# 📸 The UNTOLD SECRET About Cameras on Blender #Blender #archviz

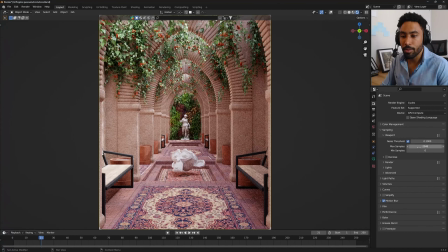248s
Come here to the sampling viewport and reduce the amount of samples we have in our scene.
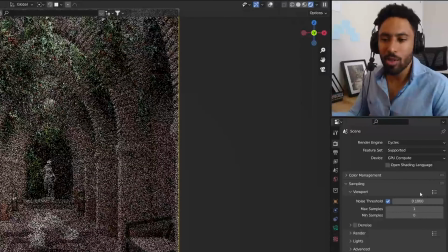254s
This is really similar to a higher ISO, to my noise, but not that similar actually,
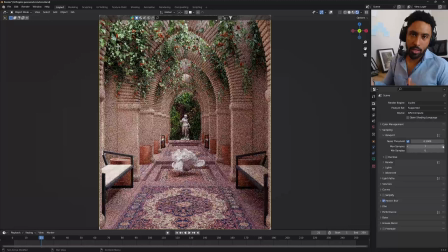262s
because the noise in the ISO will not destroy the image like a low sample account. But those two things are related to noise on your images, so let's put those things in the same box just because the final result is dealing with noise.
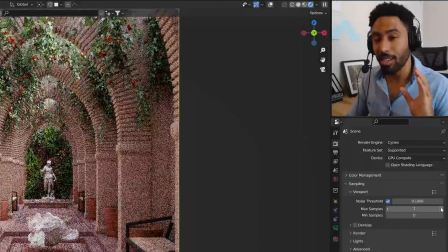278s
But remember, they are not the same thing, they are not comparable. I will keep my sample in 2000 and let's move on.
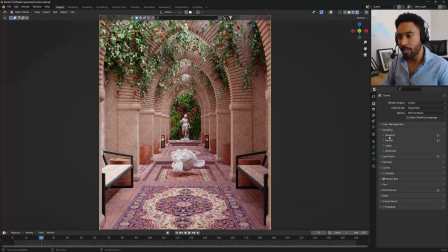285s
The second thing we're gonna talk about here is the shutter speed. You can see that I have a Susan the monkey here on my scene.
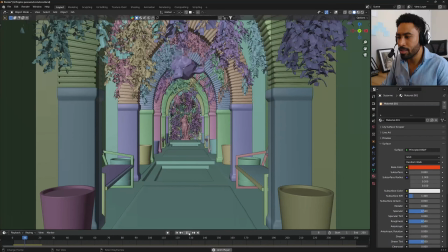290s
If you come out the rendering, you can see that I have a simple animation of this monkey falling. And now,
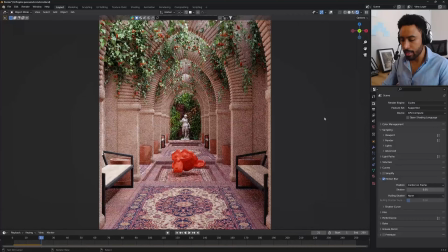297s
by coming here to the rendering options, you can see this option here called motion blur. Motion blur is related to the shutter speed. Here, the default number for shutter speed in Blender is 0.5. So let's take a look and see how a 0 shutter speed will look.
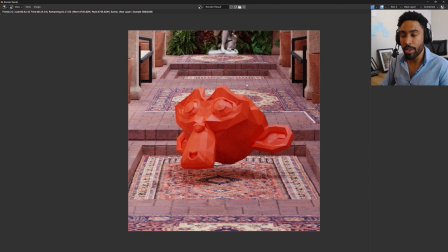316s
As you can see, the 0 shutter speed will basically make the monkey look like an object floating on top of the floor. We will never understand that this is an object falling from the sky.
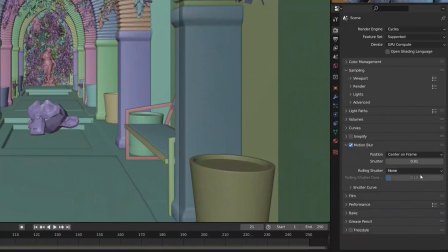329s
So let's increase this number. Now I will increase the shutter speed to 0.5.
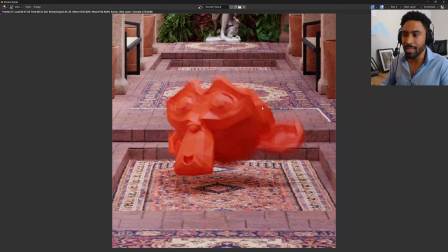334s
Let's render it again. Now you can see that we have a little bit of a motion blur. Now this object is not completely on focus. It looks like something that is falling, but the effect is not getting really good.
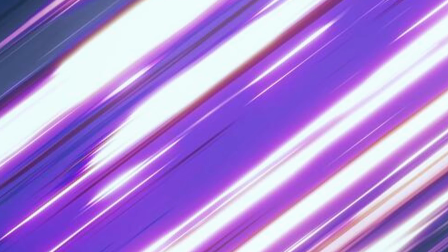351s
I'm not sure that this monkey is falling from the sky because the direction of the blur is not really clear. So let's increase this more to see how it will look. Here in the shutter speed, I will change this number to 3. Now let's render it again.
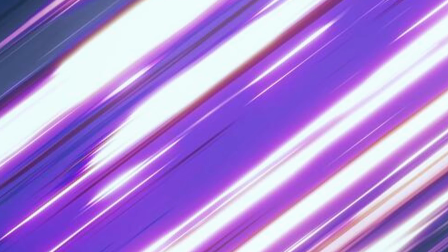371s
Now you can see that the movement looks really extreme.
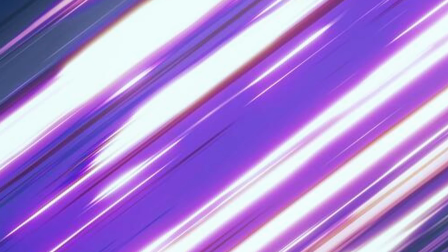376s
This is basically the same feeling we get from those anime lines that deliver the idea of movement.
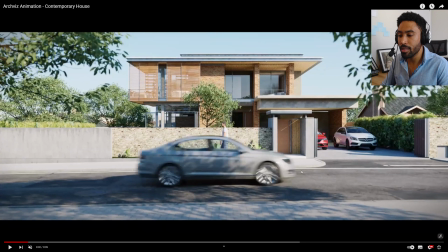382s
But let me show this in a real project so you can understand how you can use it to enhance your images. In this animation, I use the shutter speed to deliver the feeling of movement in this car. If this car is passing by myself without a motion blur, it will feel really weird.
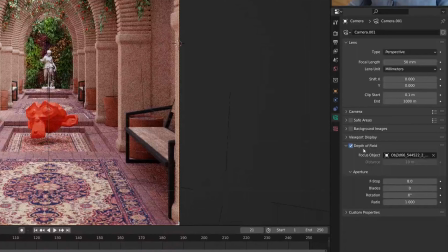401s
But the motion blur does not need to be something extreme. You can see in this rendering here that we have a lot of falling leaves on the sky. The motion blur here is turned on. But the motion blur is not so extreme. It's just enough to bring a little bit of sauce to the movement of those leaves.
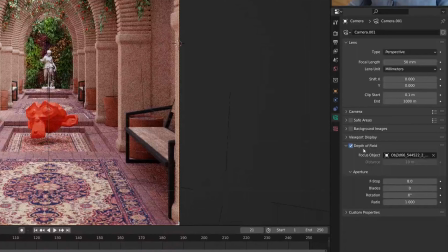421s
Now let's talk about the f-stops of the focal length. To see this option in Blender, you need to select your camera. Now you need to come here to the properties, click in the camera object data properties, and here you will see this option here called depth of field.
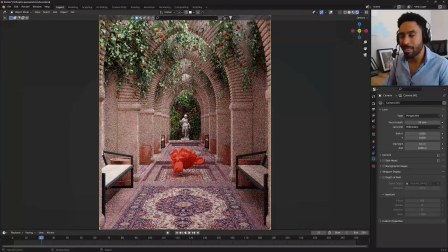437s
If you turn off this option, you will see that inside of Blender, in Cycles and in Eevee as well,
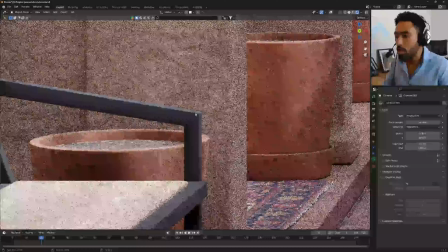444s
everything will be in the same focus.
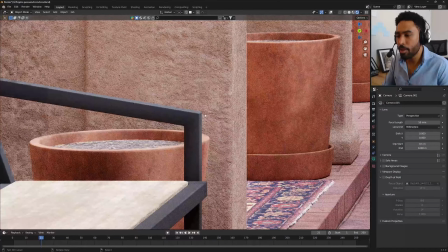447s
So you can see that this bench here, a perfect clear focus in the end of the scene, also have the same amount of focus.
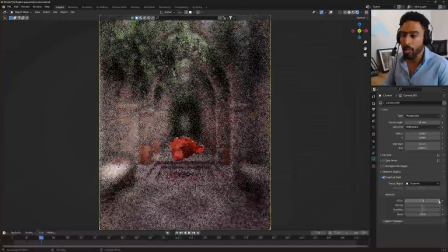455s
This is not realistic at all, so we need to turn on this option to make it look more realistic. By turning on the depth of field, we're gonna have an option to change the distance of the depth of field. Lower distance will bring the focus too close to the camera.
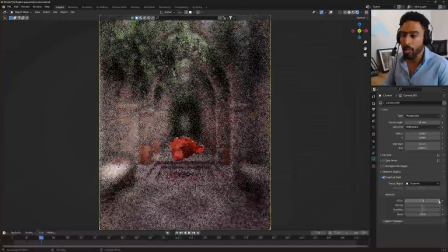471s
A higher distance will increase the focus in that specific distance. Imagine someone with myopia, a bad eyesight. This is basically the same effect. But it's really hard to get the focus by changing the distance.
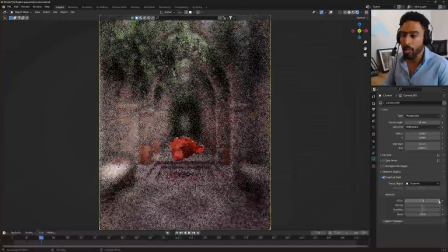486s
So the best way to do that is by click here in this eyedropper and set the focus to a specific object on your scene.